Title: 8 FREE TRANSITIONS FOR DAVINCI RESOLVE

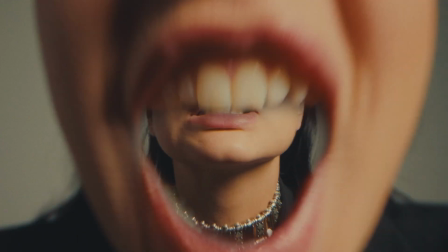(0:00)
Hi everyone, Jeremy here from Visual Studio. Today, a quick video to let you know that we've compiled all our best transition pack for DaVinci Resolve into one bundle.
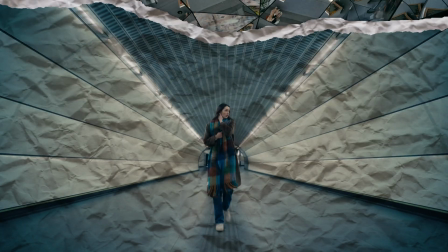(0:07)
It contains 8 different packs with very different styles. For the occasion, we've created a special sample bundle with one transition from each pack.
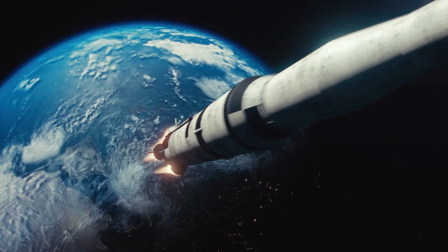(0:14)
Today, I'll share with you how to install them and get the most out of them. So if you're ready, let's get into it.
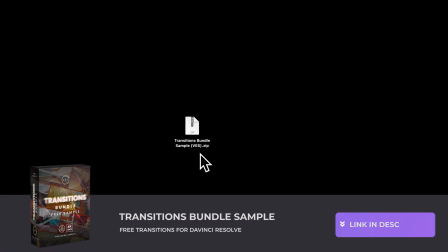(0:22)
All right, you can download the transition bundle sample by clicking the link in the description below. It will get you the zip file. Just double click on it to unzip it. In the folder, you have a couple of things. You have the license, the installation instruction, and the TRFX file.
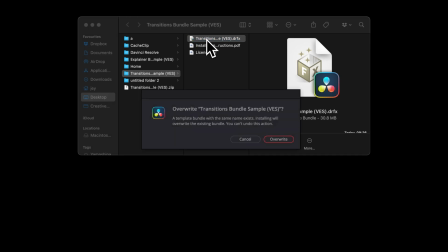(0:35)
Just double click on the TRFX file to start the installation process and select install.
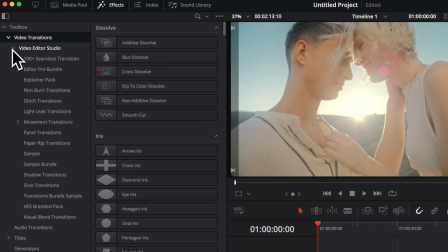(0:39)
Once in DaVinci Resolve, you can go over to Effect, Video Transition, Video to Studio, and then here you will find the transition bundle sample. So you'll find the 8 different transitions right here. We're gonna go through each one of them one by one and the different functionality that they have.
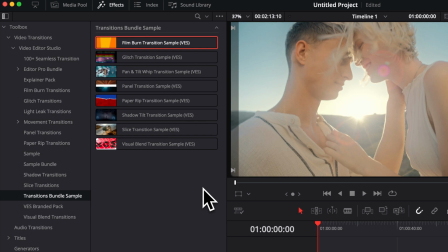(0:55)
But if you want to have more in-depth explanation, there is actually a video for each one of them available on the channel.
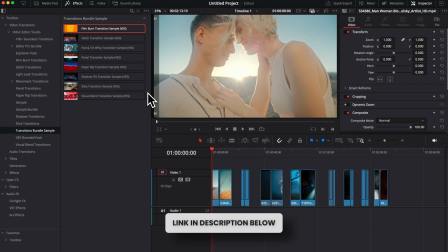(1:01)
So I will link to all of those directly in the description below if you want to check that out.
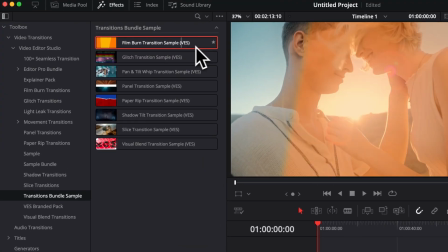(1:06)
So let's start by applying that film burn transition sample. I'm gonna take it and here drag it in between my two clips in my timeline.
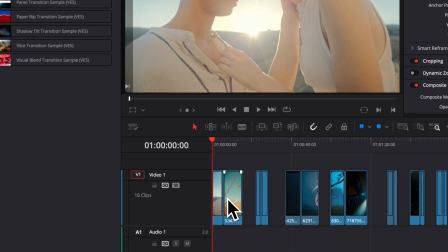(1:12)
But as you can see, nothing is happening. It's because we need to trim the edges of our clip to give it enough space for the transition to be applied.
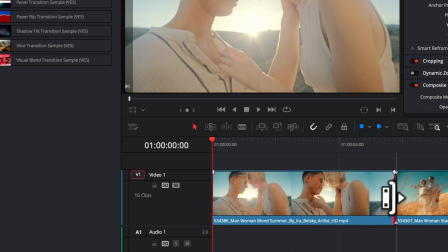(1:19)
So let's zoom in a little bit so we see what we're doing. We're gonna trim the edges of that clip and trim the edges of this one, bring them back together.
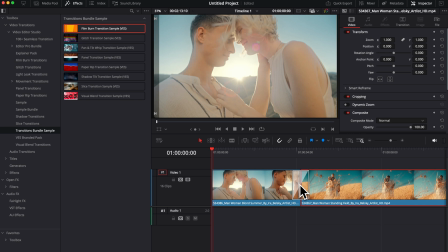(1:27)
And now we can just take the transition and apply it. And as you can see, it's working fine. Now let's play it and see how it looks.
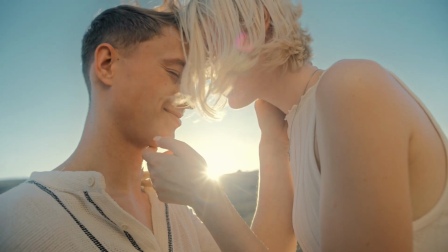(1:33)
Nice, perfect. That's exactly what I want for that kind of context.
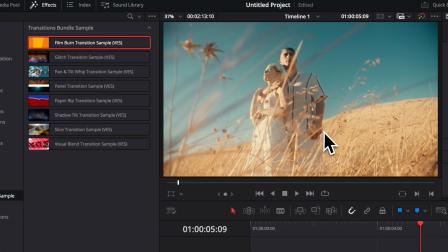(1:37)
Right now I'm getting real-time playback, but if that's not the case for you, you can always go over to playback, run the cache, and then here select smart.
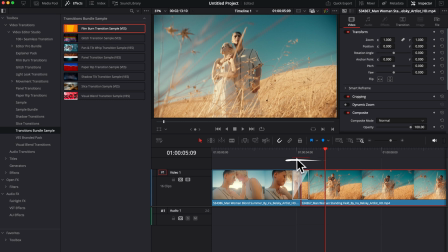(1:46)
That will just bring that red bar right above the transition, going from red to blue. And when the transition has turned fully to blue, that means it has been cached in and you'll be able to get real-time playback if that was not the case already.
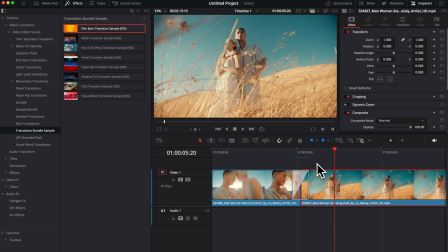(1:58)
One important note with transition is that you need to make sure that they are complementing your footage and that they are not just random.
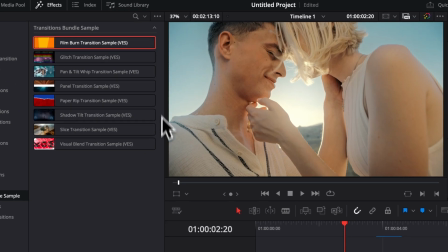(2:06)
That's why you have a very different style to suit different type of context.
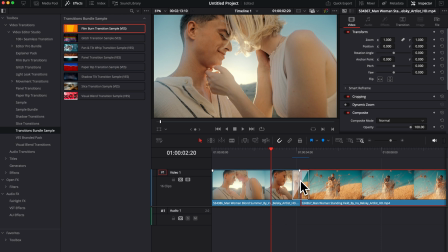(2:10)
Right now, we have a film burn transition that works fairly well with the tone of our footage. And also we get some direct light hitting our sensor right here, which can justify for like a light click.
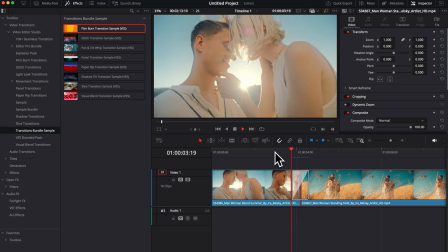(2:20)
So that makes sense. The transition just feel justified and it work visually in my opinion.
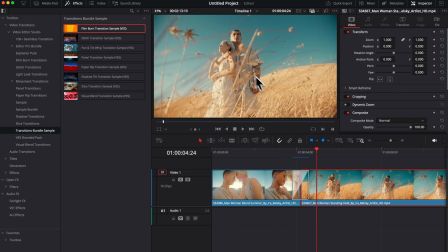(2:26)
So always consider the tone, the style of the video that you try to apply the transition on. Also the different movement, we're gonna see that later on, and also the timing.
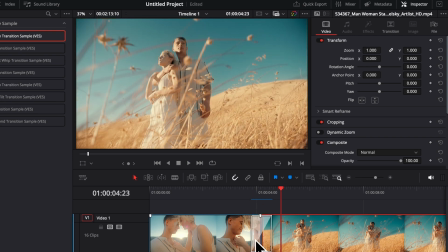(2:36)
So for example, right here, the timing seems to be fine, but for some transition, they might need to be longer or they might need to be shorter.
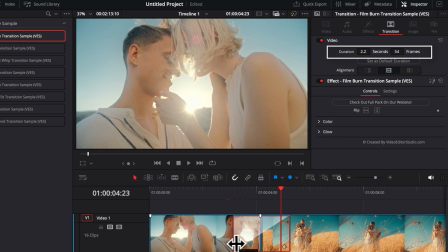(2:43)
As you can see right now, as I'm extending the transition or reducing the transition, those changes are reflected in the inspector in second and in frame.
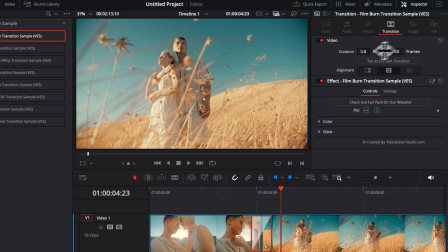(2:52)
So you can see exactly the amount of time the transition gonna be displayed for. Now for the look of this transition, there is a few things that we can modify.
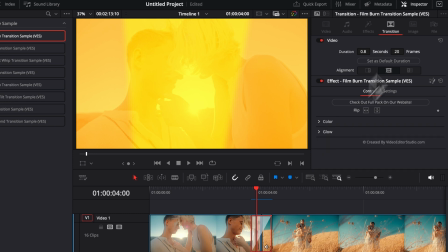(2:58)
Here we have the color and we have the glow. I'm just gonna expand my inspector so we can see what we're doing.
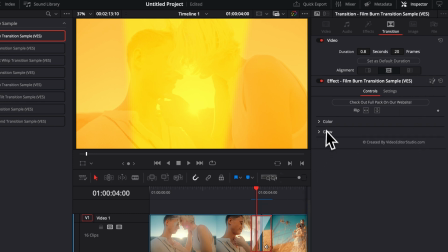(3:04)
First off, I can change the color right here.
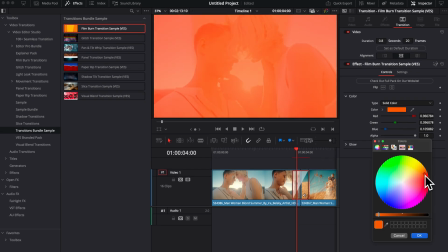(3:06)
So if I wish, I can just select here something more towards the red, depending again on the color of my footage.
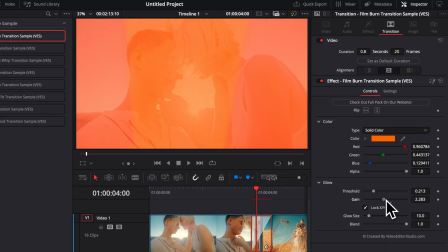(3:13)
And then you can adjust the glow right here by reducing the glow threshold or increasing that glow threshold. Making those modifications will give you very different results.
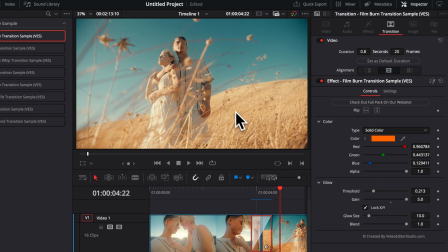(3:22)
For example, if for my light leak, I would like to have tones that are a bit more towards those orange right here,
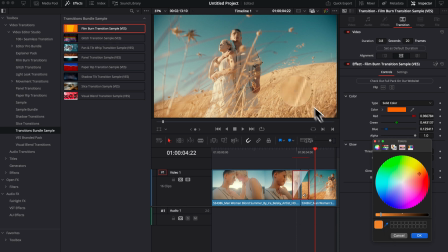(3:29)
I could just select here the picker and then select whatever color I have on screen.
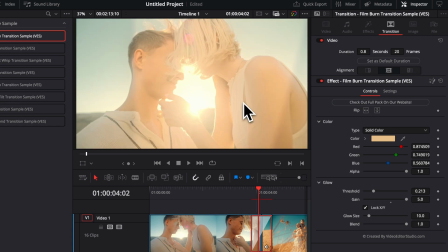(3:33)
Perfect. Now, because it's a bit brighter, it's a bit too yellowish for me. So maybe we're gonna reduce the gain to have it being a bit softer and we're gonna increase the glow size a little bit.
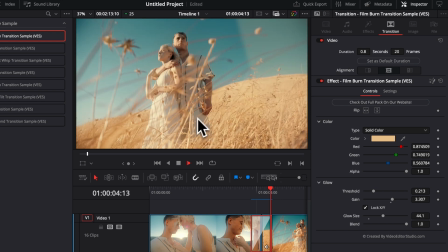(3:44)
And that way right now we have a light leak that is matching a lot more the ambient light that we had during that shoot right here. By doing that, you get something that is matching the color of your footage a bit more. It doesn't matter if that's maybe the light or maybe some elements in your frame that will just help blend everything together properly.
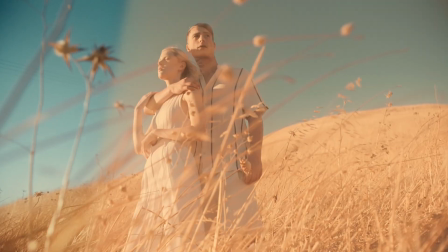(4:04)
All right, so we have our first transition. Now let's move on to the next one.